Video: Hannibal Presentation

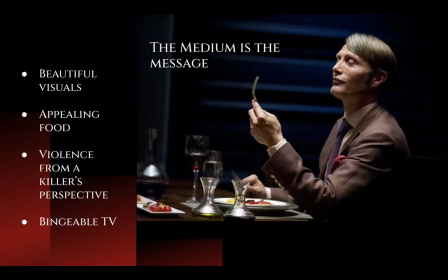749s
To answer this question, it's important to note that Hannibal first aired during the time period when binge watching was becoming popular. The show itself is therefore just as bingeable as the feasts Hannibal prepares. I believe that Brian Fuller chose television as his medium in order to take advantage of
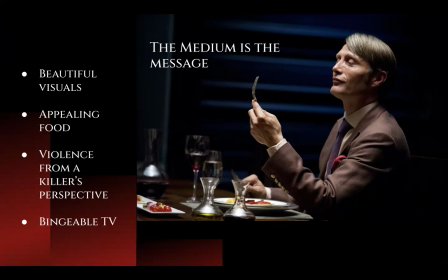768s
our modern media consumption practices to add a layer of nuance to the show's moral arguments. Although much of the show is spent espousing an amoral worldview, the medium puts the dangers of amorality on display. Fuller illustrates how easy it is for the audience to become utterly amoral
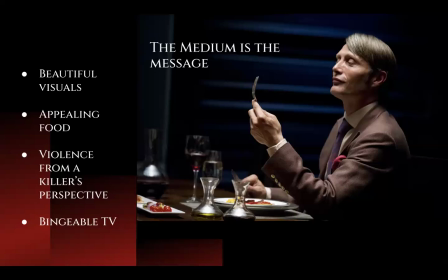787s
consumers of the perverse and the grotesque by turning them into exactly that.
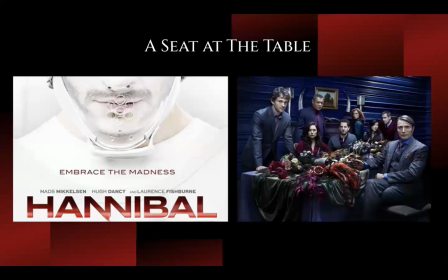796s
The promotional materials for the show reinforce this idea. Some posters invite the viewer to join the characters with slogans like "Embrace the Madness," while others, such as the one on the right, seem to offer the viewer a seat at Hannibal's dining table.
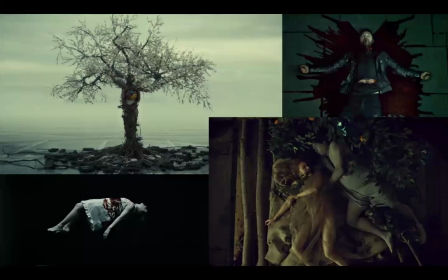815s
The show also allows us to see blood and gore from Hannibal's perspective. For example, the four murder victims shown here are artistically rendered in a way that is visually appealing to the audience.
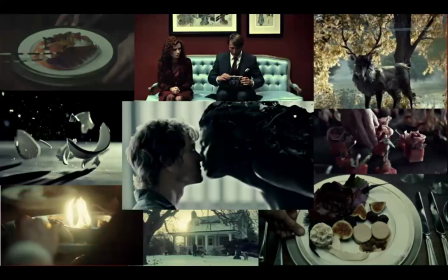831s
Hannibal's meals are equally appealing. It's not uncommon to see fans joking on online forums that even though they know what's in the food, they would still be tempted to eat it. Hannibal's cooking scenes are often accompanied by classical music,
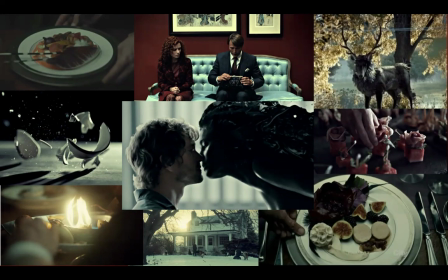845s
which imparts a sense of sophistication and nobility onto what would otherwise be a repugnant and barbaric act. The general aesthetic of the show is also striking, playing with light and dark, slow-motion close-ups, and intensely saturated colors to create a rich and vibrant visual experience that draws the viewer in.
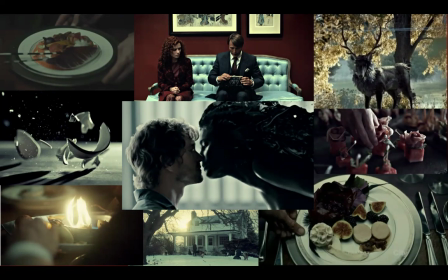865s
The audience is silently persuaded to see violence from Hannibal's point of view. While Hannibal works to corrupt Will Graham, the camera does the same with the viewer. Therefore, although the show argues that evil is impossible to conceptualize or define,
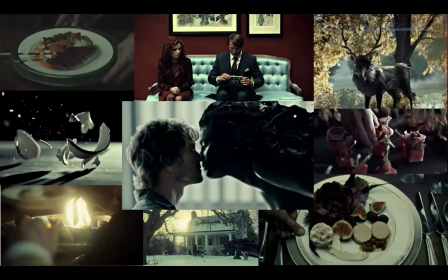881s
it also defends the importance of moral systems as pro-social constructs, which protect us from the cruelty and chaos of a world in which aesthetics and hedonism take precedence over morality. And here are my sources.